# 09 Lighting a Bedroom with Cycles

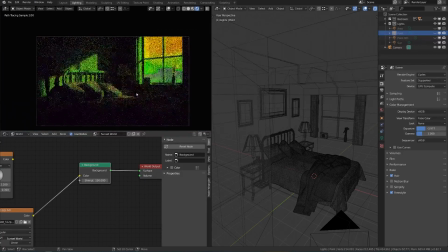there we go now i think it matches so now what we can do is go back to
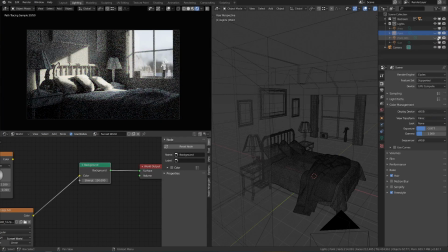filmic and turn on our lamps and make sure we're not rendering the sun anymore by clicking the render icon and
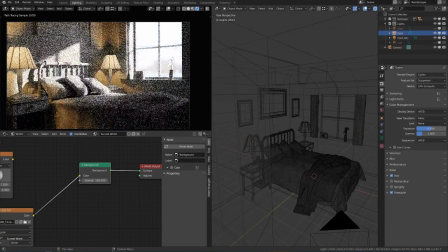changing the exposure to whatever we want to match it to so if we want to
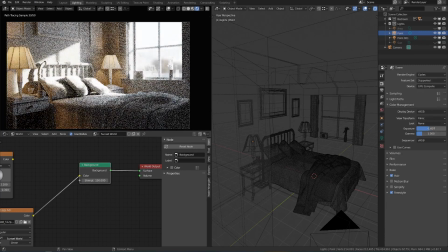expose it to the inside it'd probably be zero or a positive value if we want to expose it for the outside we can lower it so i'll go somewhere in between right about there and i'll try to try to match our image that we just rendered out so it's blown out a little
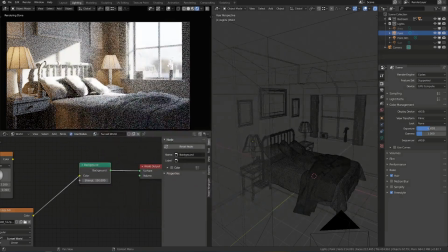bit on the pillows but not too much probably about there about negative 2.
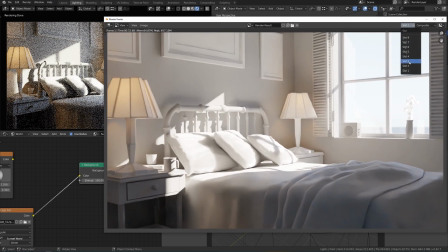Okay, let's hit F11 here and switch over to another empty slot, which I guess we don't have to since we're saving them out anyway.
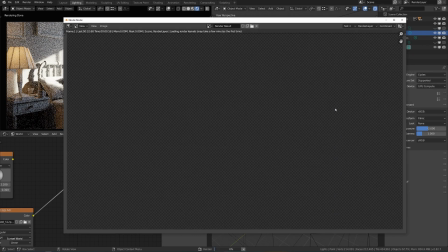But then let's hit F12 and render.
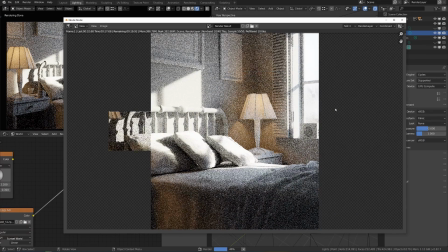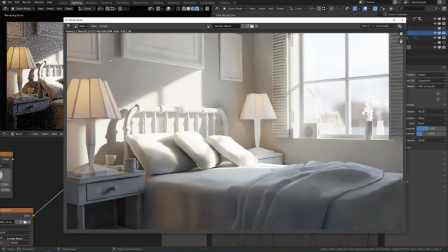All right, once that's cleared up, then let's go ahead and save this out. Image, save as. Again, click the plus button to increment and save as image.
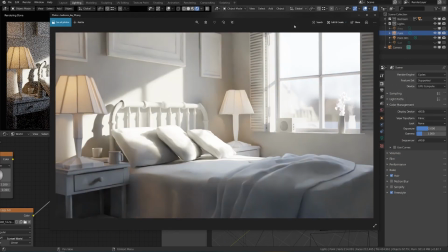If we compare number 2 to number 3, we can see that the main advantage of using HDR is that we're getting much more natural colors in our bounce lighting. We're even getting a little bit of green from the trees outside and things like that.
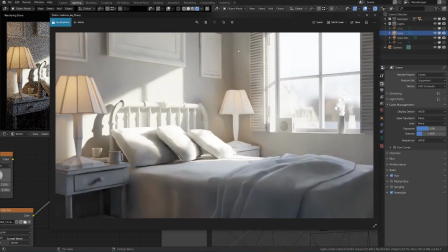The sky is a much more natural color and you can even tell that in some of these shadows up in here where you might not necessarily expect it right away. Of course it's still a little splotchy because we didn't use that many samples but overall it just looks much more natural.
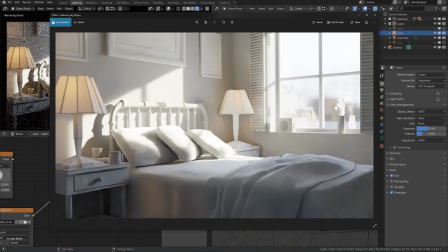Diffused lighting on the blanket here especially also looks improved.
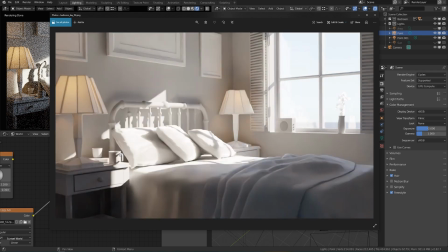I also like how we're getting a soft shadow on this little knob here even though the sunlight isn't hitting it directly so just this light from the sky
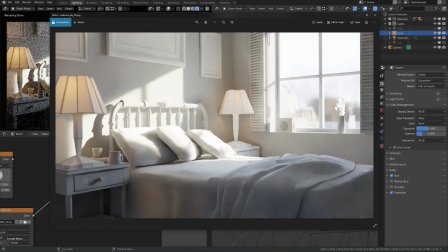is causing that shadow and that's kind of cool but overall there's not a massive difference so the overall advantage of using the hdri is of course that you're going to get much more natural colors just automatically and it's going to be much faster to set up the downside of course is that
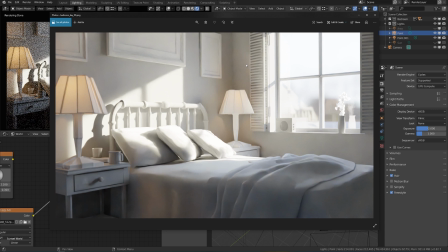there's less flexibility in where you place the light if we wanted to place the light exactly as it is in this shot that would be very difficult to do because it's kind of fixed you can you know rotate it around the z-axis but that's about it the other disadvantage
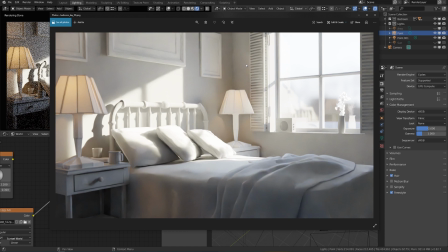is that it could be a little bit slower to render or a little bit more noisy so that's something to keep in mind as well though we could of
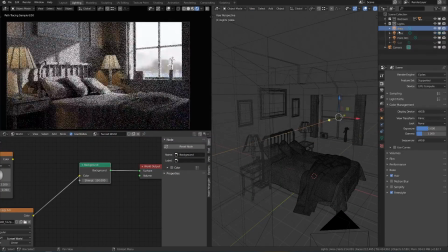course use this area light that we set up before as a portal if we wanted to so we
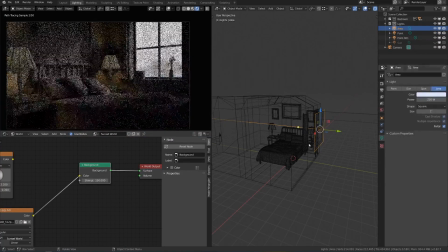could go over to the light panel and just turn this on as a portal and then it'll clean up that noise a little bit faster.
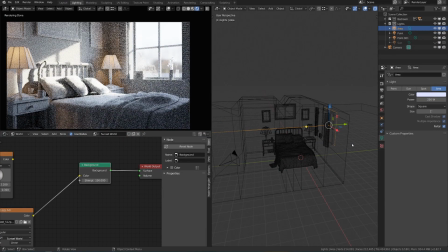Now to finish off this practice, I think it'd be good to also light a night scene just to compare the difference between that and a day scene.
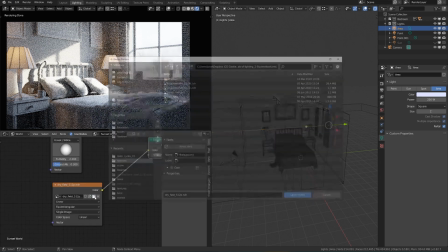So let's switch our HDRIs out. Let's click the little file icon and this time I'll use Kloppenheim, the 1k version.
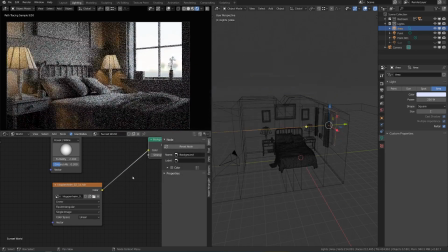Open that up and it's going to be kind of a field with some stars above it.
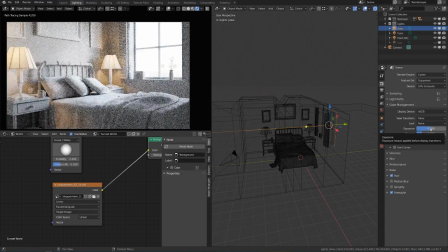Now I'm going to go to my render properties here and reset my exposure by hitting backspace and turn the strength background down to one
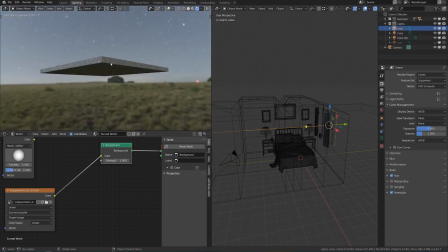just to kind of reset that and if we rotate around we can see that we're getting some good night sky we got the moon that's pretty bright coming in
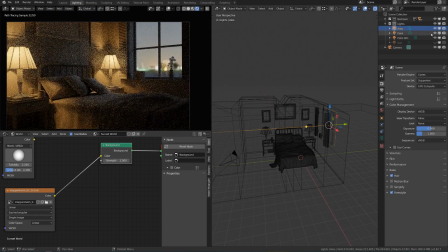through the window and some buildings in the background now i'll hide the point lights for now and i'll even turn off the background by just
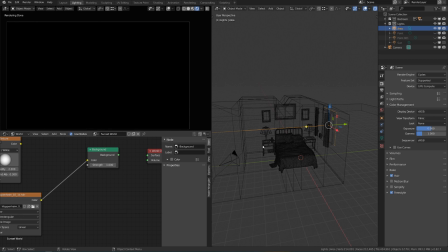disconnecting it from the surface so everything's completely black and what i'm going to do now is add a sunlight that's about the strength of what the moon should be just so that we can set the hdri to the correct strength there is a moonlight in the extra lights add-on or you can just duplicate this sunlight here
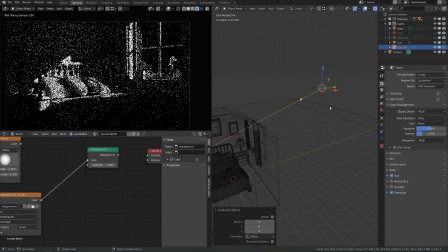i'll enable it really quickly and then hit shift d and then hide the first one again this one i'll double click and rename
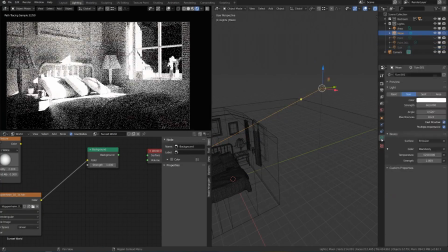to moon let's go to our lights properties and i happen to know the strength of moonlight is actually very very small it's 0.0001
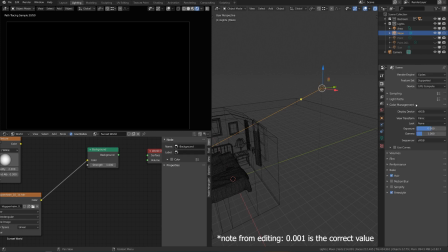so it is incredibly dark and we could actually see it if we go to our exposure and pull that all the way up we can sort of start to see it uh maybe it's not that extreme maybe it's actually um could have gotten that wrong maybe 0.001 that is quite a big difference
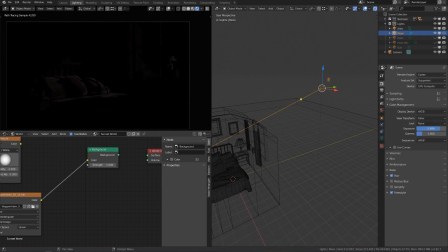but even so you know it's very very dark so it's not going to contribute to our scene much at all however now that we're not using you know sunlight we can increase our exposure a little bit but let's go ahead and try to match our hdri to that moonlight and see if we get a
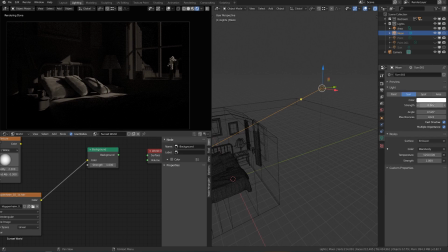pretty believable result so our moon is currently set to 0.001 so let's go ahead and hide our moon
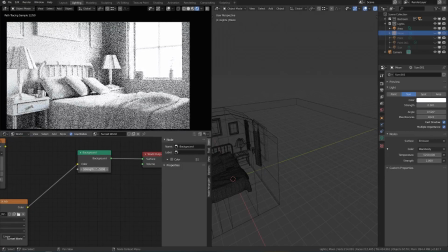and then plug in our background here and you can see that this is way too bright so let's set the strength to let's try 0.1 still too bright let's try
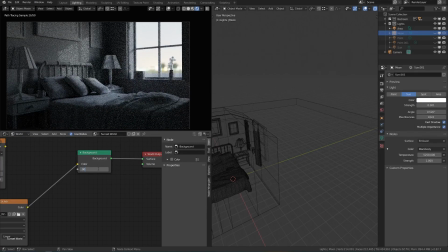0.01 and that's still a little bit much so let's go 0.005 okay I think that looks about right and then
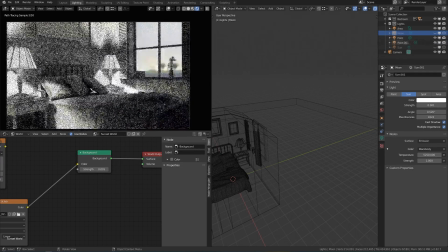once we go ahead and turn our lamps back on then of course those are going to be way overexposed now so we go over to our render properties,
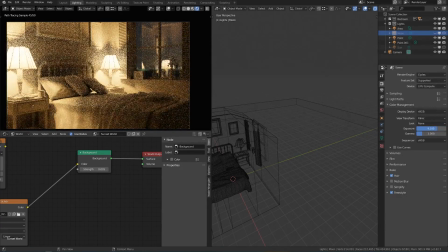turn down the exposure and now the outside is actually believably bright in comparison. So if we kind of blow out these lamps a little bit we can actually see some of the outside lights and we're gonna get some nice purpley or blue color
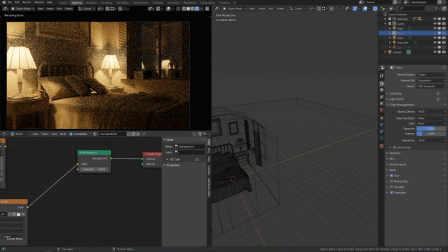from that but you might not necessarily want that so we can probably pull this down a little bit but we're still gonna get some of that color coming in and also some of the lights from the buildings on the outside will give us a nice effect we could also rotate this of course
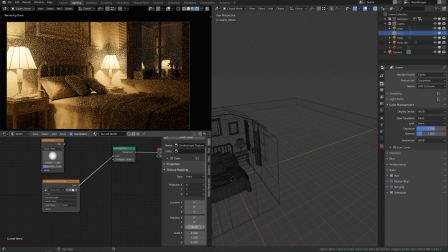if we want it's still rotated to the negative 81 let's turn up our exposure a little bit and just kind of look at
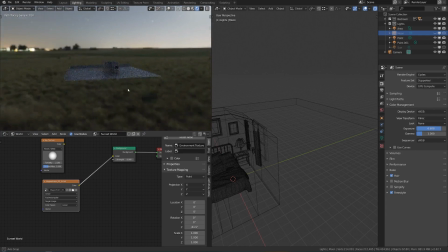this and see where we want the sun to be in the sky or the moon and if we want it to be
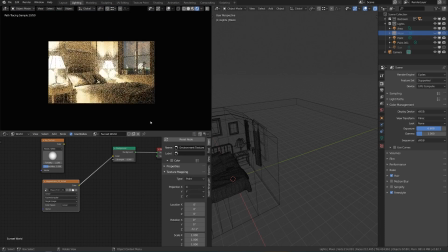where more buildings are visible or whatever you can change that to your liking and then just turn the exposure back down to be suitable for the lamps all right so now
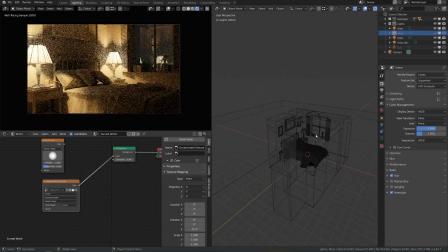we we have our night scene um but one thing that i don't like especially is this big dark shadow right in the middle of our image you know it looks pretty fine over the bed and looks very natural but just this large dark splotch where our main focus is just doesn't look very
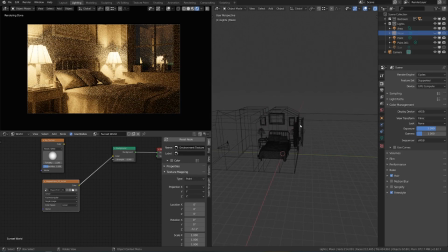attractive so here's where we can use our creativity a little bit to try to improve this result and so we have to think of not just the lights that are visible in our image, which is the lamps, we can kind of make up where the lights are outside of our image. So let's take one of these lamp lights, this point light here,
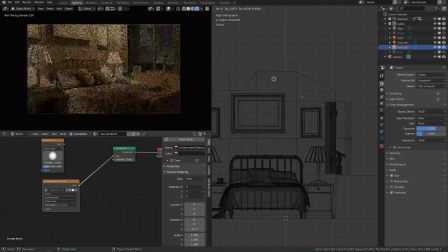and I'll hit shift D to duplicate it because we'll want to change it up a little bit and I'll place it kind of in the middle of the ceiling here. If I place it too low, it'll be kind of reflected in the window and won't look very attractive there.